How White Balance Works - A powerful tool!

Hello, guten Tag, and welcome back to another YouTube video. In today's video, I want to explain how white balance works and after we understood how it works, how we can manipulate it to our liking to really enhance our filmmaking and all of our cinematic scenes.
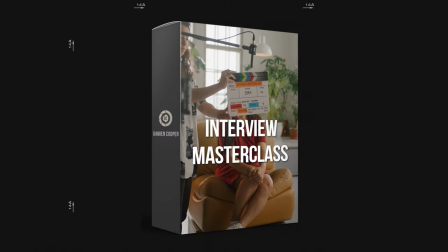(0:15)
The following video is a lesson from my online course Interview Masterclass, where I teach how to capture high-quality interviews.
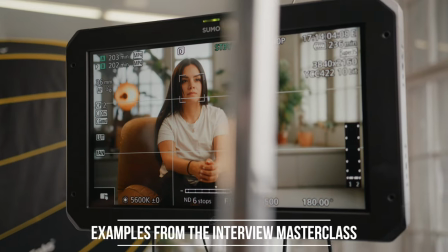(0:22)
From lighting for storytelling to capturing really crisp audio,
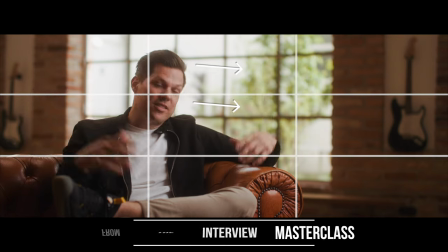(0:26)
understanding compositions and angles and how they can affect the mood that you want to portray, different styles of interviews, etc, etc. The course launched almost a week ago, but the launch week is 25% off. So today and tomorrow is your last chance to get that discount. So if you're interested, there's a link down in the description below. But now let's talk about white balance. White balance is a really complex topic. But mastering and understanding white balance can give you a lot of options on set to enhance your seeing. Our eyes immediately adjust to our surroundings, and they perform an auto white balance. Even though some of our cameras do have auto white balance, they're not nearly as good as our human eyes. And I would also stay away from automatic white balance on any of my cameras when shooting interviews. Sunlight usually sits around 5600 Kelvin in color temperature, whereas a tungsten light or a fire sits around 3000 Kelvin. When looking at fire, for example, we can immediately tell that it's way warmer than sunlight. Our camera can't make this distinction on its own, so we need to tell it what it's looking at. The white balance point of color temperature is basically telling our camera what's neutral white. So if I'm being illuminated by a light source that is set to 5600 Kelvin, and I'm setting the white balance on my camera to 5600 Kelvin, they match, and now my light is pretty neutral white.
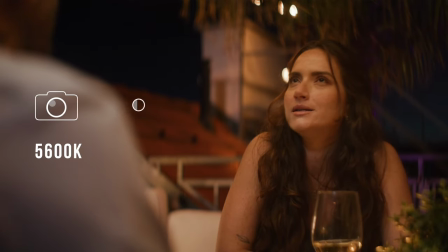(1:53)
If our camera is set to 5600 Kelvin, and our subject is illuminated via a light source that is set to 3200 Kelvin,
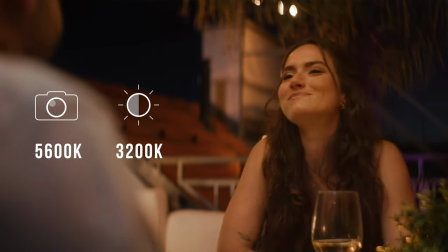(2:01)
the entire image will be way warmer. But if we set our camera to 3200 Kelvin now,
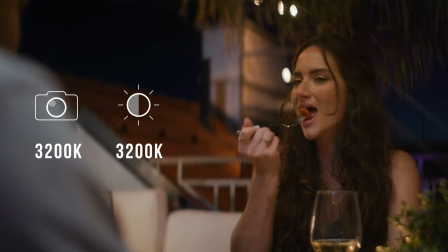(2:06)
it will look exactly the same as it was when our camera was set to 5600 Kelvin and our light source was 5600 Kelvin as well.
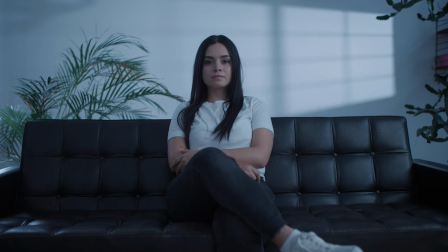(2:15)
And if we understand this concept, we can actually play around with it. So if we only have a light source that is 5600 Kelvin, like the sun coming in, for example, we can set the white balance on our camera to a lower number and then the natural sunlight coming in will appear a lot cooler than it actually is.
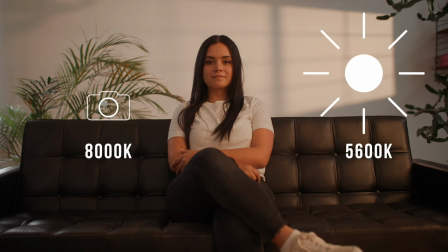(2:33)
Whereas if we raise the color temperature inside of our camera, our scene will look a lot warmer than it actually is. On interview setups, I usually set the white balance on my cameras to the dominant light temperature in the room that I can't control. In a setting like this, this is usually around 5600 Kelvin because this is the dominant light temperature that is coming in through our big windows from the outside.
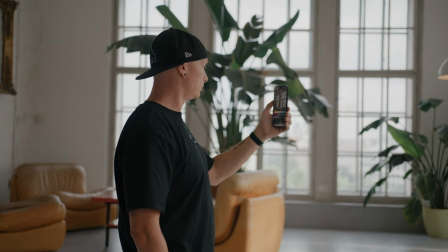(2:58)
If you're not 100% sure what the light temperature in your room is, there's an app for it and it's called Light Spectrum Pro and you can point it at any source
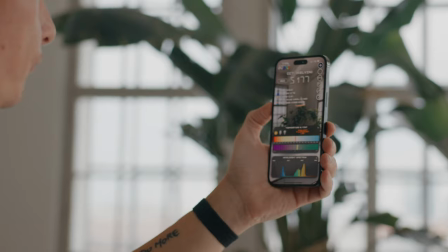(3:06)
in the room and it will tell you roughly what the white balance actually is and you can act accordingly. You can also use the auto white balance tool inside of your camera just to get a feel for what the white balance is and then set your cameras accordingly too. Once we set our white balance, we can now adjust our own lights. And this is where bicolor lights come in really handy. For example, if we set the color temperature in our cameras to 4000, because the dominant light source is around 4000 Kelvin, we can take our key light source to illuminate our subject and also set it to around 4000 Kelvin to match the ambient color temperature. If you have different cameras and you want to match them in post, you can also use a custom white balance feature that most of modern cameras have.
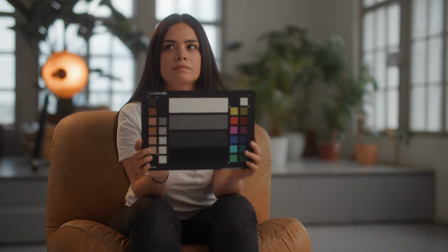(3:49)
This way, you point the camera at your subject and let it do a custom white balance,
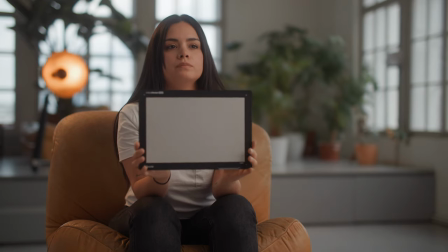(3:54)
and you do this on all of your cameras, and then they will roughly match better in post. If you shoot a lot of interviews throughout your career, you'll often find yourself in an office building.
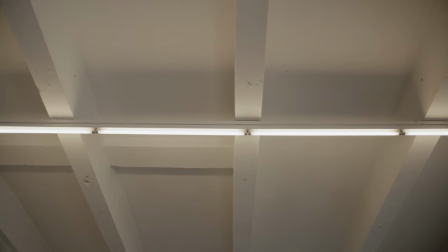(4:03)
And most of them actually have fluorescent lights mounted to the ceilings.